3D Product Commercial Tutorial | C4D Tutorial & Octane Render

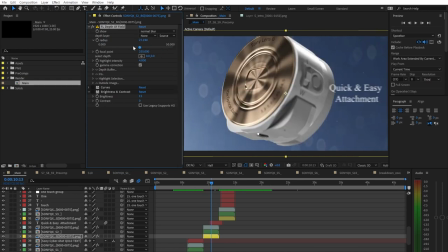[4:00]
i can increase this to like 50 big bokeh or less bokeh i can decrease this and you can see the bokeh disappears um and you can also change the sizing and the shapes and all that stuff which is pretty cool but uh this is the way we went and did it and then
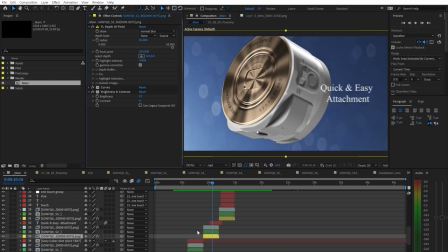[4:15]
once you apply your you know post curves and highlights and color corrections and stuff like that this is the result that you get here you can see the raw render that you get out of octane which is pretty flat which is good because afterwards you can apply any exposure and contrast corrections if
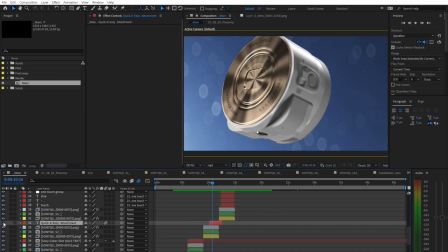[4:30]
you want to afterwards so this is pretty much it and then here you've got the text the text the fonts i don't actually have installed on my computer so it's just showing this default font but here you can see you know we've got our text and then our two layers from the actual
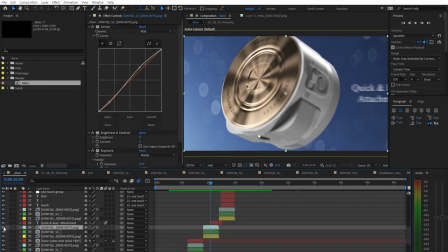[4:46]
back plates as well as the foreground between these two
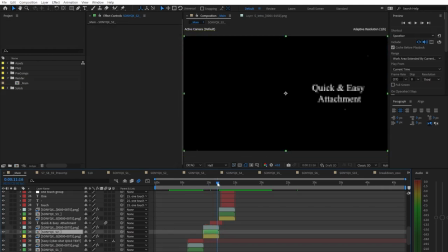[4:50]
you know we've got our particles here here you can see we have particles flying
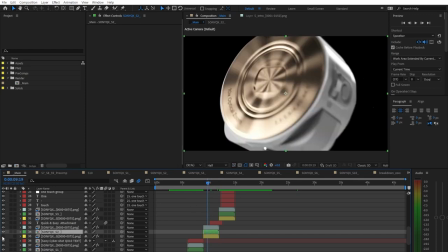[4:55]
around and that's just using trap code particular to put our particles in the
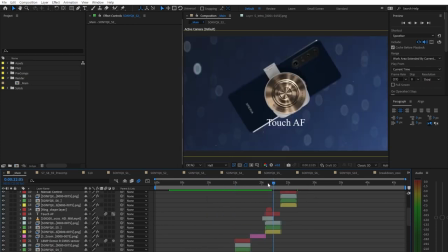[5:00]
scenes because some of these scenes have particles to add depth inside of the scenes which
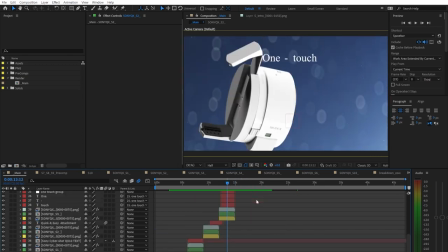[5:04]
i thought was a good add-on for all of the scenes yeah that's pretty much how all of the scenes were were rendered and put together in
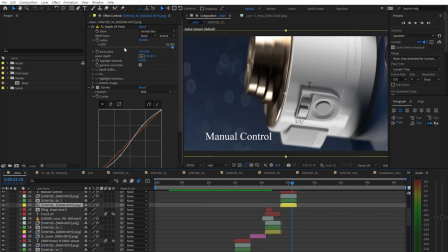[5:12]
terms of composition even here if you look at this scene you'll see that the background is a completely separately rendered which is good from a rendering point of view we couldn't get rid of the noise on the edges and that's just based on the way we were rendering it it's very
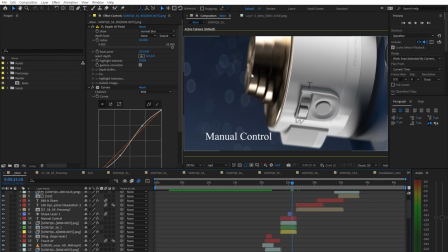[5:26]
technical so i won't even get into that but in the end we were like yeah it's fine you know this is just made for getting more clients it's not like we're trying to win any awards here and it did its job in the end he ended up getting paying work for it so now he's even trying
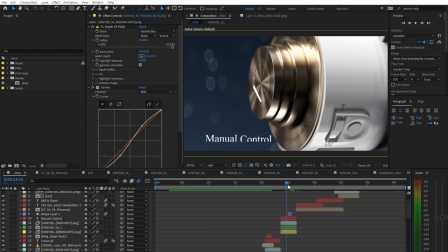[5:39]
to get more and more clients using it but this is what we ended up getting as a render there were parts like there and
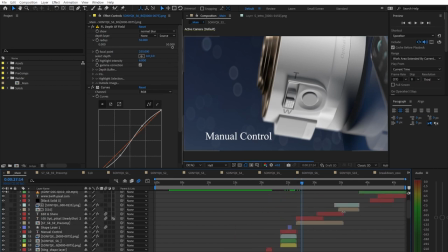[5:45]
here where we were having a bit more noise but from just to you know push it out and get it done we uh ended up just
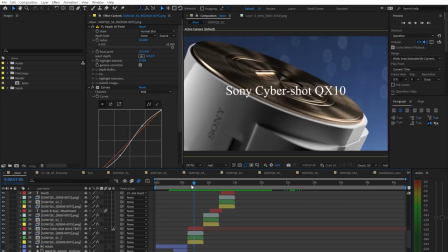[5:52]
rendering it as it is and it looked great in the end so you can see obviously there are cuts to the beat and animated to the beat
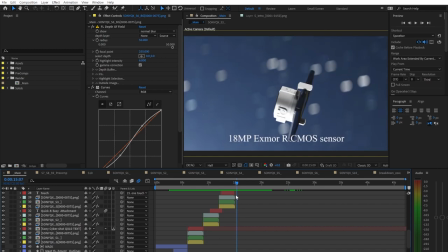[5:59]
as well in terms of the animation and the speed and all of that stuff we've gone over the background the particles you know we imported the 3d
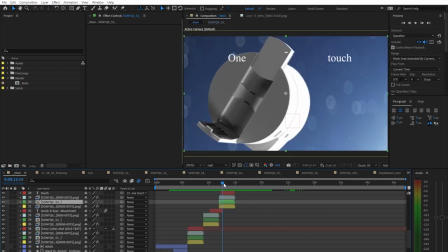[6:06]
data into after effects so that the particles and stuff move with the camera which is very smart so all of the particles feel like they're part
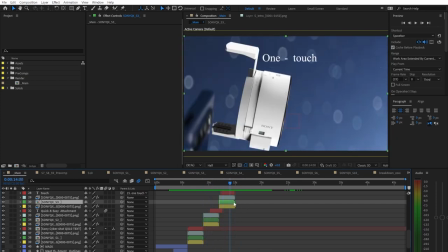[6:14]
of the scenes and they move with the 3d cameras and stuff like that and that's what gives everything a very lifelike kind of feel and uh here you can see the camera and stuff looks very very good in terms of the quality of the way it was put together from modeling lighting texturing
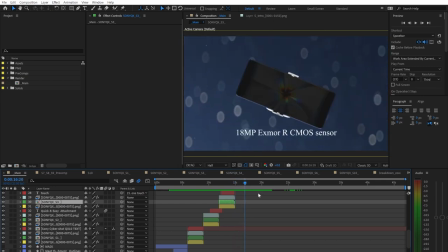[6:28]
materials all of that stuff very high quality stuff so i'm really proud of sunny and um yeah that's how the overall project was structured now if we
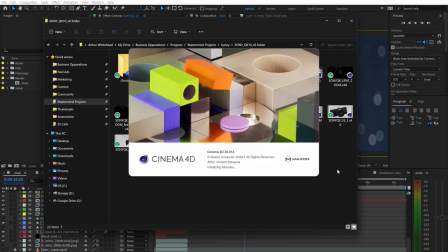[6:35]
go into actual 3d scenes here here we can open up our model scene and here you can see we've got our actual
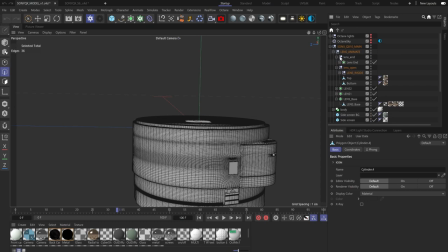[6:43]
model with all the different components of the body the lens all
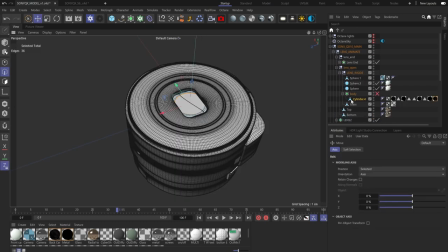[6:47]
of the stuff inside of here so if we take a look at some of these pieces a lot of them seem to be collapsed into editable objects but maybe some of this is still preserved in terms of the structure here you
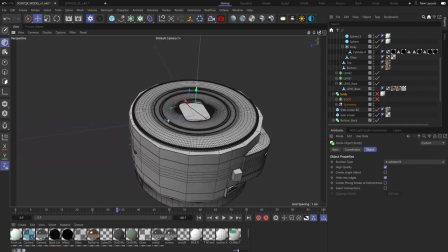[7:01]
can see we've got the geometry of how all of this was put together modeled very very well so good stuff to to sonny for for putting this together so accurately
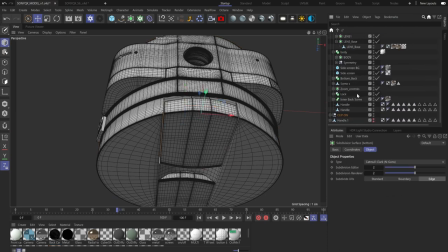[7:10]
in uh terms of the model and here you can see we've got our flaps our clip-on here at the back and uh here you can see we've got the bottom section over there the way we've
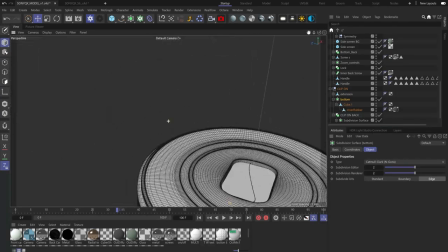[7:23]
structured the project is to dynamically have the scenes interact with each other so
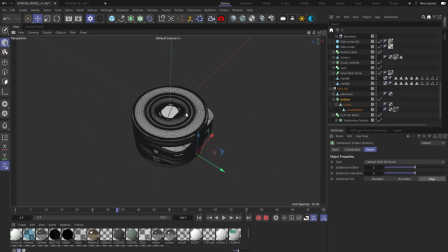[7:28]
we have one scene file for the model we have one scene file for the phone and as he moves along the project he can continuously build upon the model to update it in terms of the materials the model if something looks off in one of the scenes he can update it and the rest of
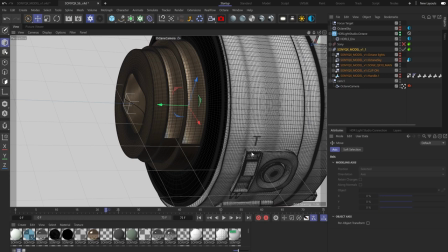[7:45]
the scenes will update and we do that using xrefs so let's say he notices that the t is blurred out or this thing is